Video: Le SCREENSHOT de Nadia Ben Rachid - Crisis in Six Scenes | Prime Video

je pense que ce Woody Allen est un petit génie quand même.
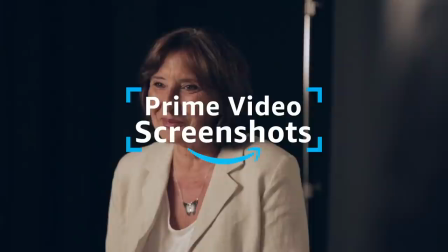Bonjour, je m'appelle Nadia Benrachid et je suis monteuse depuis de nombreuses années. J'ai monté plus de 80 films et j'ai eu la chance de rencontrer un réalisateur que j'aime beaucoup, qui s'appelle Abderrahmane Sissako, qui m'a offert tous ses films, jusqu'au dernier, Timbuktu, où j'ai eu le César du meilleur montage en 2015, et une invitation à devenir membre de l'Académie des Oscars.
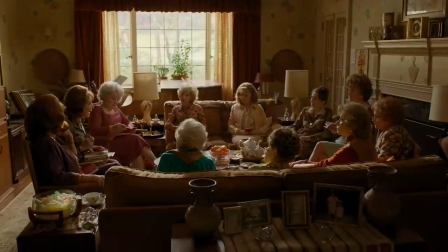0:41 Donc aujourd'hui, je voulais vous parler de la série de Woody Allen, Crisis in Six Scenes.
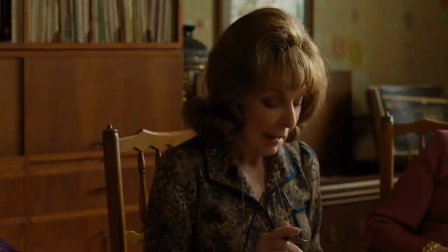0:47 Donc j'ai choisi un screenshot, c'est une scène qui se passe dans le book club de Cale qui propose des livres à des vieilles dames et à lire.
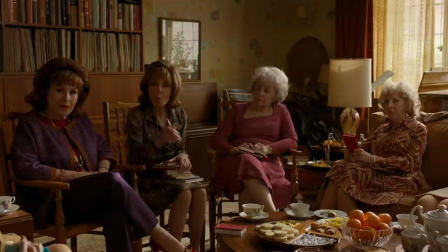0:55 Et là il se trouve qu'elle leur donne des livres de communisme, contre la guerre du Vietnam,
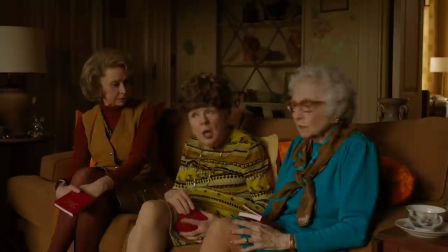1:02 enfin des choses qu'elles n'ont pas du tout l'habitude de lire puisque tous ces gens-là sont censés être très
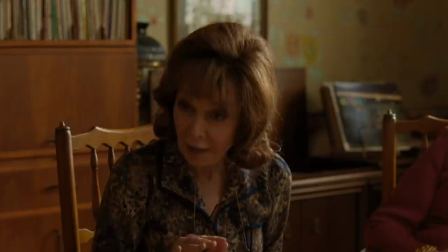1:08 traditionnels. Et tout d'un coup, ces femmes, elles adorent Marx, deviennent féministes, donc c'est très drôle.
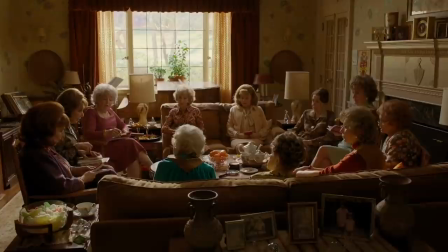1:17 Elles sont toutes les 12 assises sur deux canapés face à face avec
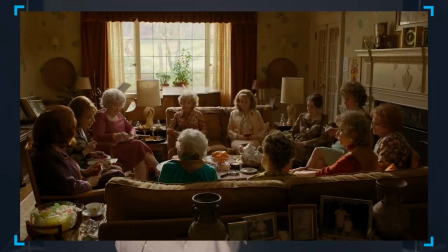1:23 une grande fenêtre qui attire notre œil en plein milieu de l'écran qui est à contre-jour, qui est toute blanche. Et puis par rapport au décor, c'est quand même très fourni, c'est très riche. Bon, je pense que c'est plein de choses qui ont été rajoutées, qui font un peu théâtral, mais qui font pas caricature. J'ai trouvé qu'on était vraiment dans un univers de cinéma, mais c'est quand même une mise en scène de théâtre. Tout se passe souvent dans la même pièce, que ce soit la cuisine, le salon, la chambre. C'est souvent des longs plans séquences. Donc lui, il a appelé Six Scenes, ou bien c'est 6 épisodes, mais ça pourrait être aussi 6 actes qui nous font penser à une pièce de théâtre. Donc si je devais décrire ce screenshot en un mot, ça serait opposition.
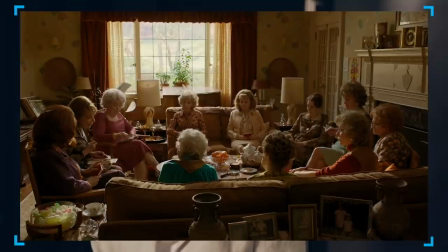2:06 Parce qu'il y a beaucoup de choses qui s'opposent dans cette série et dans cette image. Cette lumière, ce sombre, cette tradition et cette envie de modernisme, il y a toujours quelque chose qui s'oppose en fait. Et cette image, elle représente bien ça. Je pense que ce n'est pas vraiment le format d'une série, c'est plutôt un long métrage de 2 heures coupé en 6 épisodes.
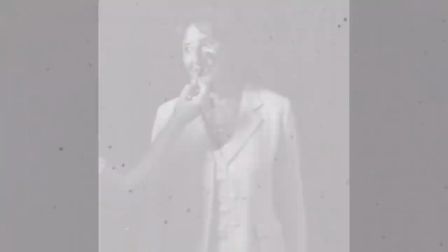2:32 Mais c'était très agréable et très charmant à regarder. Une petite pause ? Avec plaisir.